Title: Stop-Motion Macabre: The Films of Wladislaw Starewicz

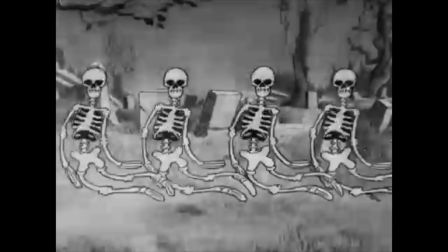1s
Hello and welcome back to Pics and Portraits. Now it's finally October, my favourite time of year, and to celebrate we're dedicating this month to Horn Halloween themed content.
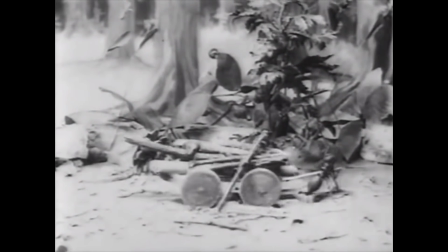10s
In this video we're going to be looking at the work of puppeteer and stop-motion animator Ladislav Sterevich, who frequently used taxidermic insects and other small animals as the stars of his films.
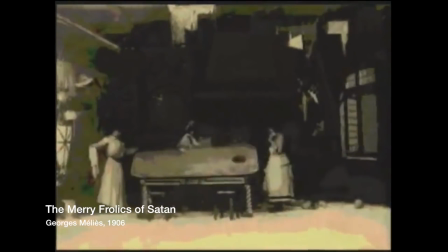23s
Stop-motion techniques in film are as old as the medium itself. Early artists would often use stop-trick photography to create the illusion of actors and objects appearing or disappearing.
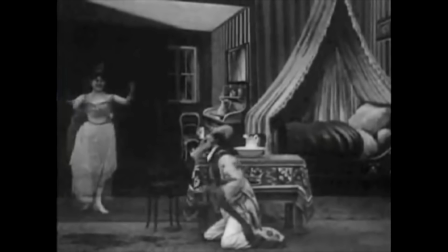31s
This can be played for comedic effect but also lends itself nicely to horror.
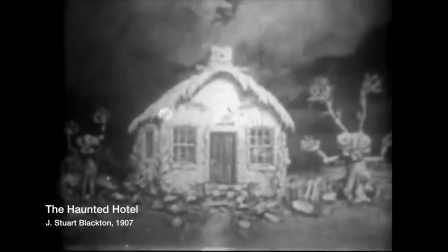36s
One of the earliest examples of stop-motion animation as we understand it is 1907's The Haunted Hotel, directed by J. Stuart Blackton.
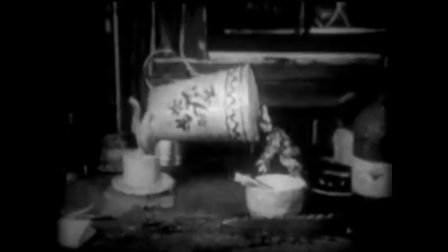43s
Now, we have talked about Blackton's contribution to animation on here before and with this film he continued expanding the medium.
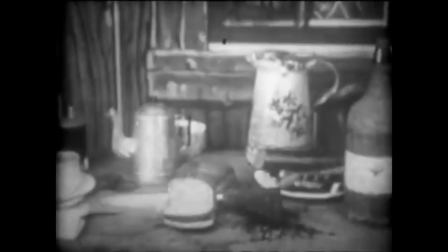48s
In its most famous scene, invisible spirits prepare a meal for a traveller.
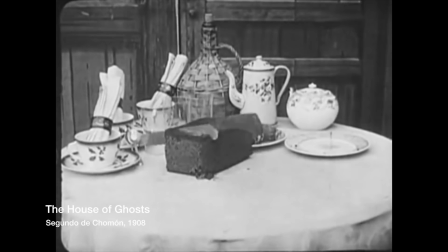52s
The Haunted Hotel will be remade the following year as The House of Ghosts by Segundo de Shomen with additional scenes featuring this horrific monster.
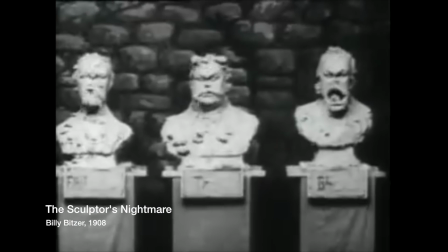59s
In these early examples, stop-motion was used to enhance live-action films. They were special effects.
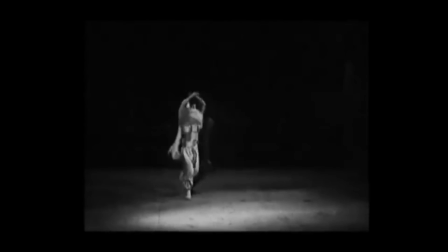64s
For the first fully stop-motion film, we need to look to Russia. Ballet dancer and choreographer Alexander Shuryev had become the first Russian animator by happenstance when he
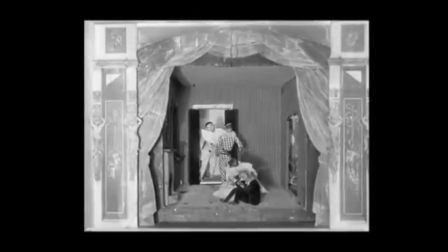72s
sketched out and staged several routines using traditional and stop-motion techniques between 1906 and 1909.
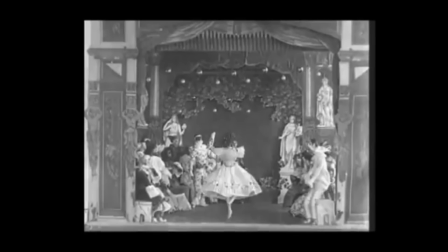78s
Now what I find interesting about this is that his work was lost until 1995 and probably would have never been screened publicly.
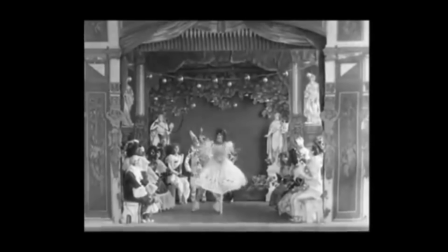84s
He did it less for expression and more to study human movement. But at the same time he was experimenting, someone else was making similar discoveries separately.
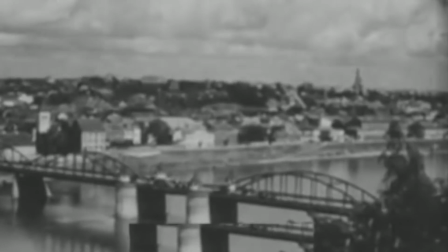92s
Russian-born Polish Ladislas Terewicz was the director of the Museum of Natural History in Countess, Lithuania when he began making short documentaries.
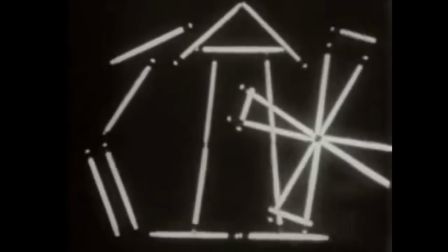99s
He aspired to create one of two stag beetles fighting but found his subject would die when exposed to light, given the fact that they were nocturnal.
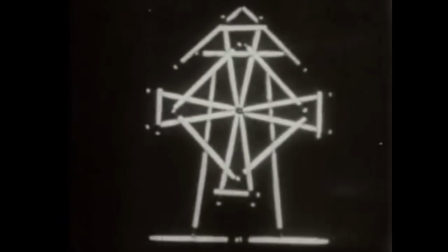105s
After seeing Emile Cole's animated matches, he decided he could simply animate the dead bugs.
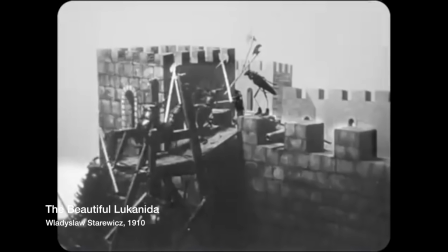110s
Noting the creative potential, Sterewicz began staging short plays, with the bugs acting out complex narratives.
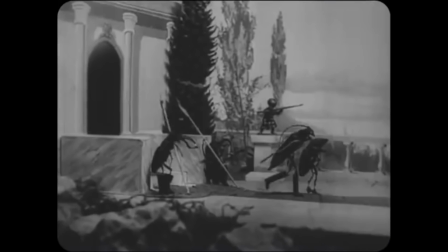114s
The only surviving film from this early period is 1910's The Beautiful La Canita, in which two male bugs fight for the affection of a female bug.
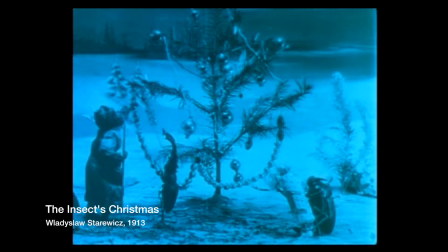121s
While the subjects of his films are not inherently scary, some are actually quite heartwarming, I do think the idea of reanimating a dead animal is pretty morbid.
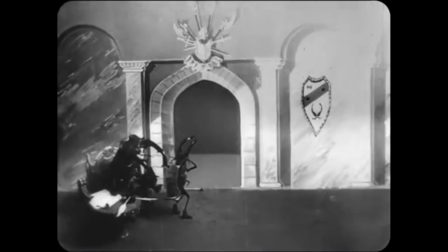129s
He injected them with embalming fluid and replaced their legs with wire that allowed articulated movement.
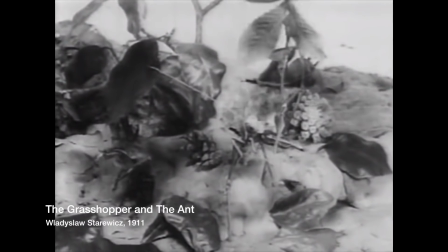133s
Despite a lack of voice and facial gestures, Theriot gets an incredible amount of emotional range out of his puppets.
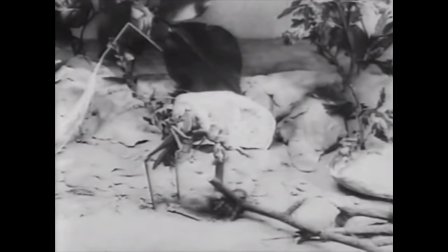138s
Some critics were so amazed by these films, they were convinced the bugs were alive and trained to perform.
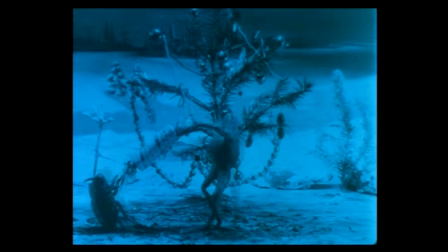143s
This was years before anthropomorphic animals were appearing in cartoons and even though there is a high novelty value here, these shorts are far from one note.
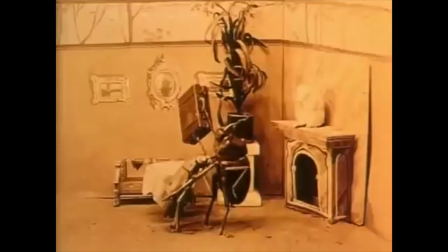150s
Statterich's puppets were used to communicate human traits and emotions and his films explored topics other early animators wouldn't touch.
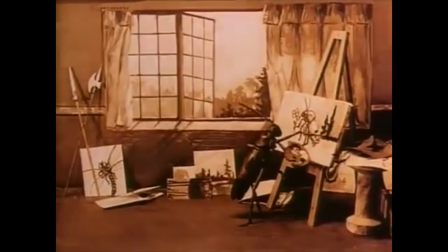156s
My favourite is The Cameraman's Revenge from 1912. In it, bugs paint, drive automobiles, go to nightclubs and commit adultery.
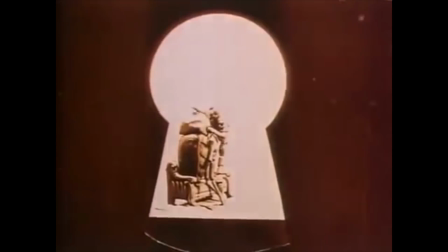163s
The props and sets are beautifully designed and create an immersive environment for the insects to interact with. Statterich manages to convey both romance and lusts just by shot composition and setting.
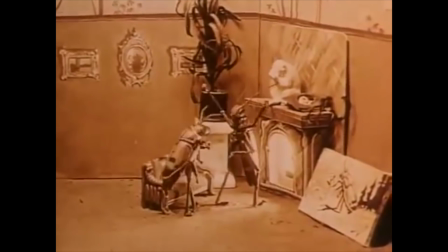172s
One affair we see through a keyhole and another open before a fireplace. Again, these are insects.
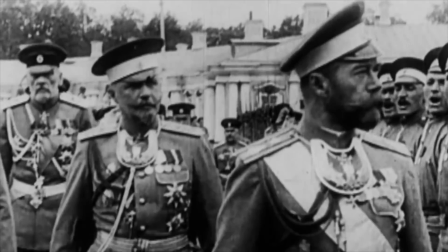180s
Stoddorich's work was so incredible, it earned him decoration by Nicholas II, the final emperor of Russia, whose government was overthrown during the revolution of 1917.
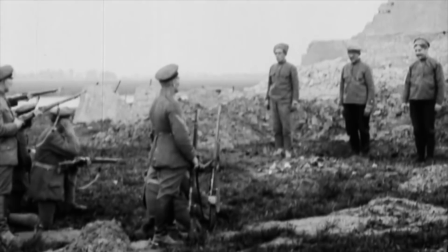188s
The Russian film industry had sided with the Tsar and following the revolution, Stoddorich and his family evaded the Red Army and fled for Paris, where he would spend the rest of his life and career.
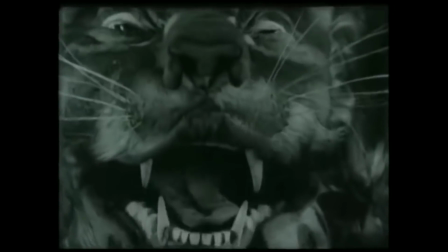197s
While the tale of the fox is perhaps best known in regard of film from this later period, I'd instead like to look at 1933's The Mascot as I find it fits her theme just a bit better.
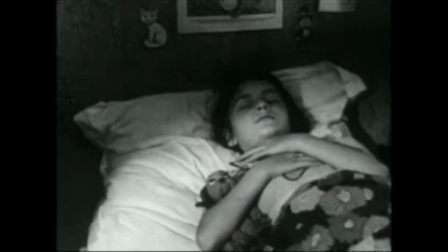206s
It is the story of a stuffed dog, made of cloth and leather, that gets separated from its owner on its journey back to her.
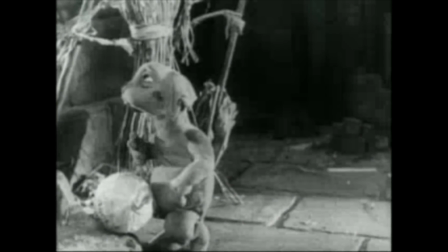211s
It's deceptively adorable as during this adventure, the dog, Fetiche, has to flee a nightmarish hellscape.
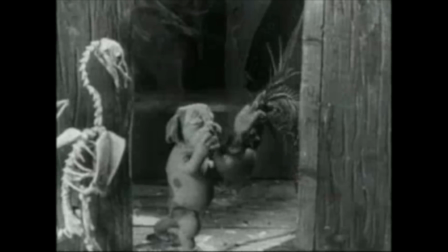217s
In what is known as the Devil's Ball sequence, several horrifying puppets attack Fetiche under the command of the Devil.
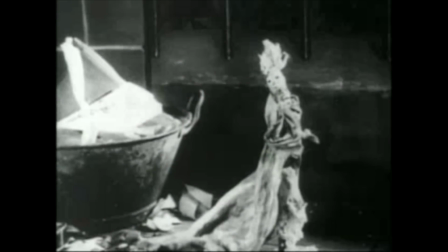222s
As he did with insects, Styrwitch lends character to each of these creatures. He was a master of expressive movement in every character, no matter how small their role has a distinct personality.
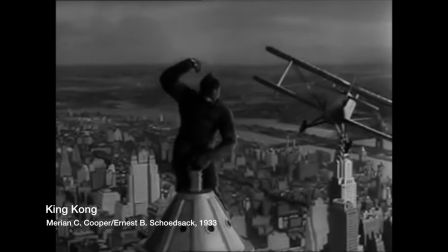232s
Lydas Osterovich was an innovator whose work inspired several artists over the next century, many of whom worked within the genre of horror.
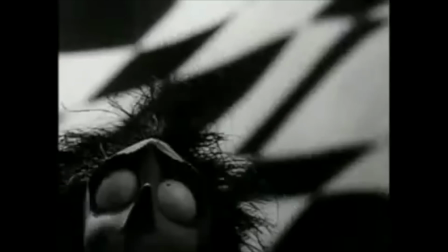238s
His influence can be seen as early as Willis O'Brien and as recently as Tim Burton. I think the reason stop motion works so well in horror is because, though expressive, it's still a natural movement.
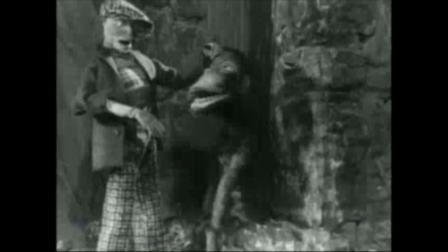246s
But there is something unsettling about it. Unlike traditional animation, puppets are tangible.